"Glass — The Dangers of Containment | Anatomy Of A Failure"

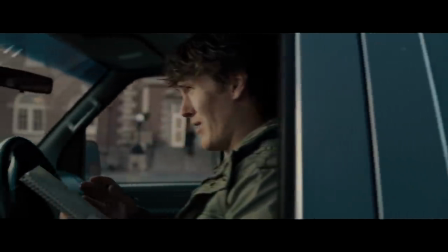To be fair, I think Shyamalan at some point did realize this,
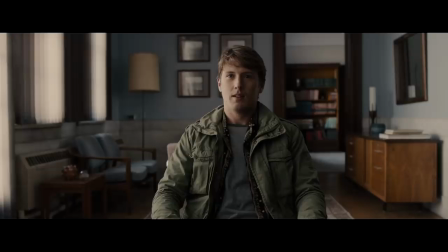and so he added in occasional scenes where the son of David Dunn is trying to find a way to get him free.
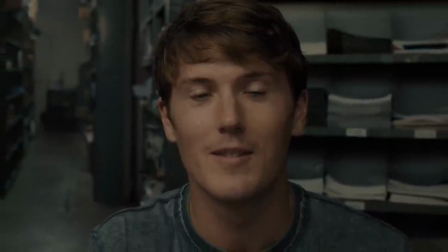Unfortunately, this isn't a movie about the son of David Dunn. It's a movie about David Dunn and the Horde and Mr. Glass.
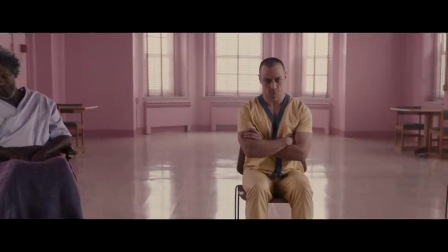And since the latter two are the villains, that leaves only David Dunn as the main hero.
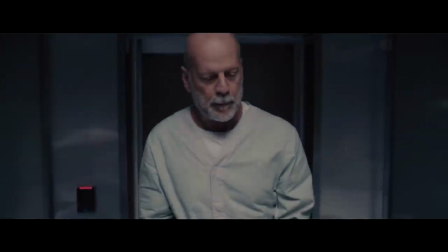And if David Dunn doesn't actively do something for some specific reason, that leaves him and the film as a whole boring and pointless.
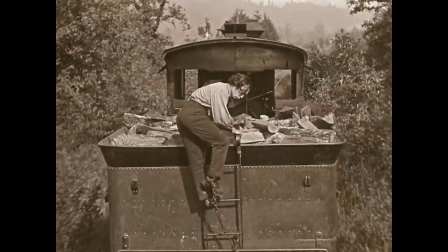Compare this to Buster Keaton's train movie, The General.
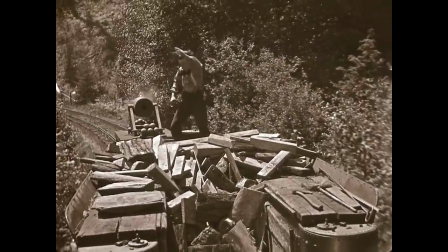While you could maybe argue that this isn't a traditional contained movie because the external scenery is constantly changing,
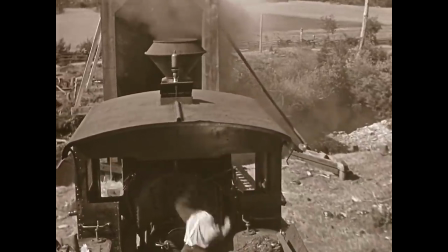I would say that in essence it is, because for the most part, it takes place on a train.
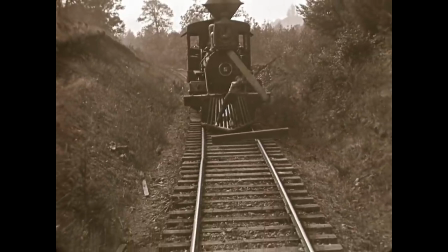And if you look past all the flashy, funny visual comedy stuff, you might find that at their very core,
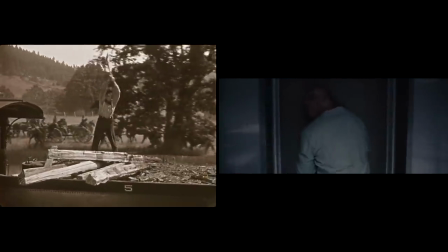Buster Keaton here and David Dunn in Glass are in a very similar situation.
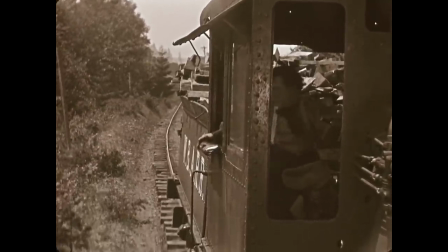Even though Buster Keaton isn't just standing around in rooms, he is just standing around on this train, waiting for it to go forward.
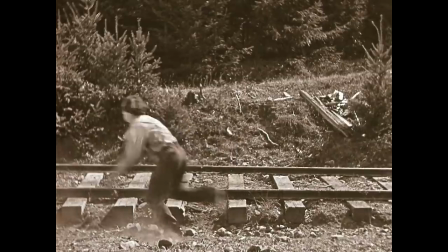But the reason it works so magnificently is because his reason for doing so is so incredibly clear and strong.
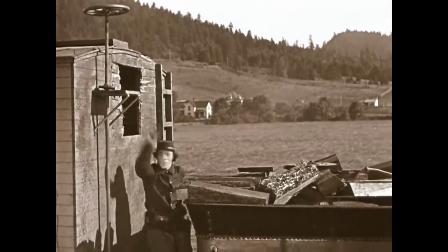Everything he does, every obstacle he overcomes, is so that he can save his fiancée and bring her back home.
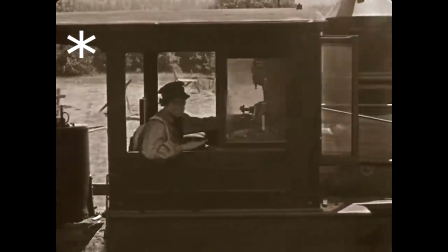And before that, to get back his beloved train.
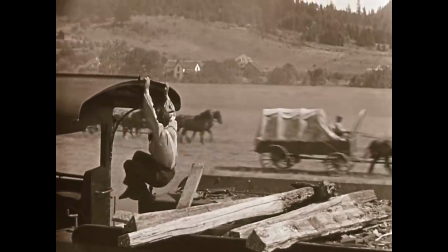Which is a lot more intriguing to watch than, say, if Buster Keaton was just driving around for the heck of it, without any reason for doing so.
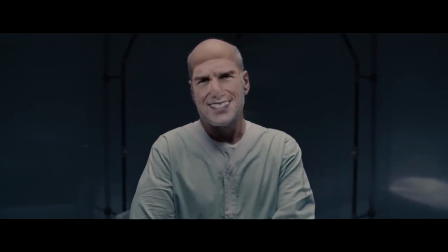I'm not saying that David Dunn should've transformed into balding Tom Cruise, or that he should've hopped on a train to chase after the bad guys.
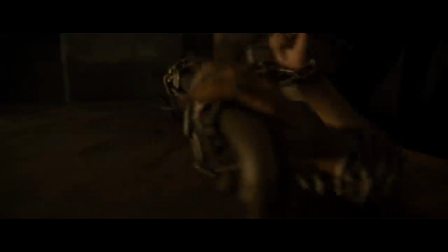But I am saying that he should've always had a clear goal that he was always actively trying to accomplish, like he did in the first act.
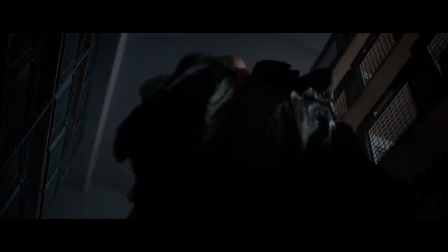Maybe you do the Arkham Asylum version of this movie, where he tries to defeat the bad guys after they take over the hospital.
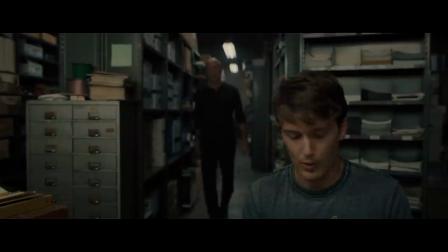Or if that's too much, maybe he just wants to get back to his son for some important reason.
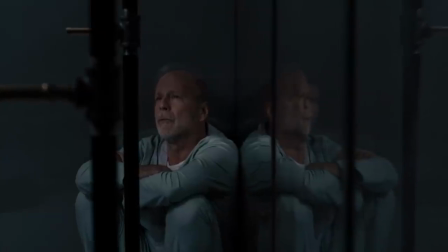Just something, anything that doesn't involve him sitting on the floor without a purpose to exist.
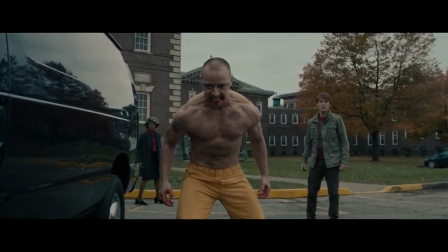Overall, if you're planning to do a smaller movie in the contained genre like Glass, here's what you need to keep in mind.
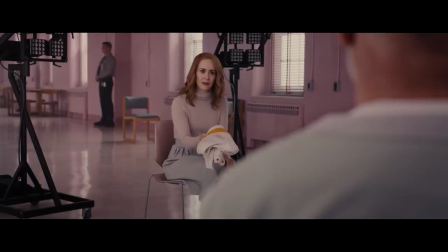Firstly, you have to have a proper narrative reason for being set in a single location, in a way that honors your premise.
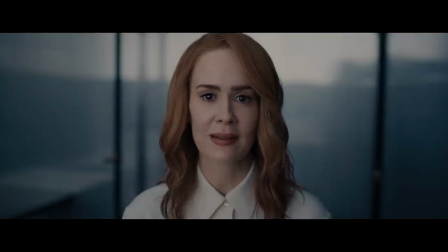Secondly, you have to create a constant sense of progress by dividing the story into separate, distinguishable sections and checkpoints.
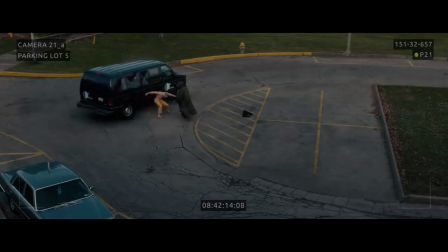And thirdly, you have to make sure that your main hero has a clear goal that they're always actively working to achieve.
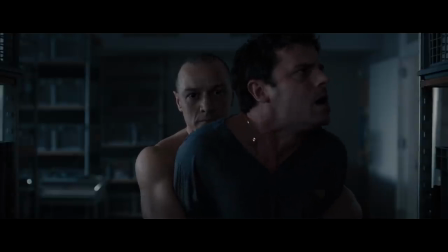Plus, also, as one quick final addition, it's always a pretty good idea to keep small single-location movies short and to the point.
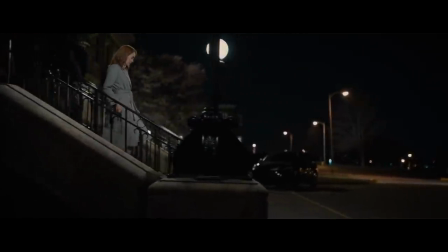In other words, try to avoid all non-crucial scenes and moments so that you can keep the total runtime around 90 minutes, give or take.
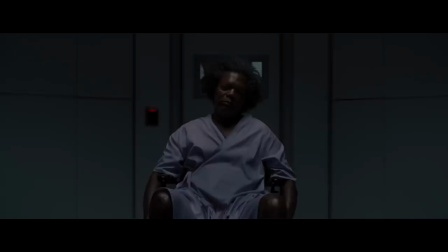Just, at least, maybe don't go over 2 hours.
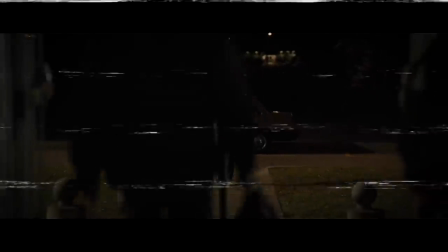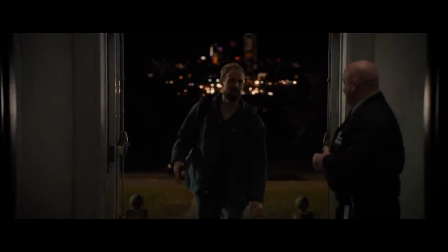Good job. Yo, my man. How's it going? What's going on? What's happening? Looking tired, man. You still taking that multivitamin?
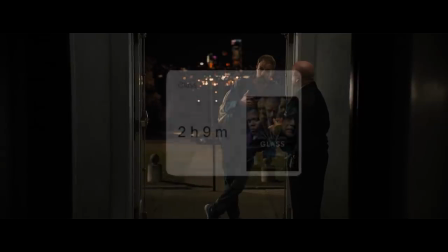Take a little bit of grapeseed extract. It'll keep it all in there. You'll absorb it into your body faster. Let me ask you, how much water are you drinking?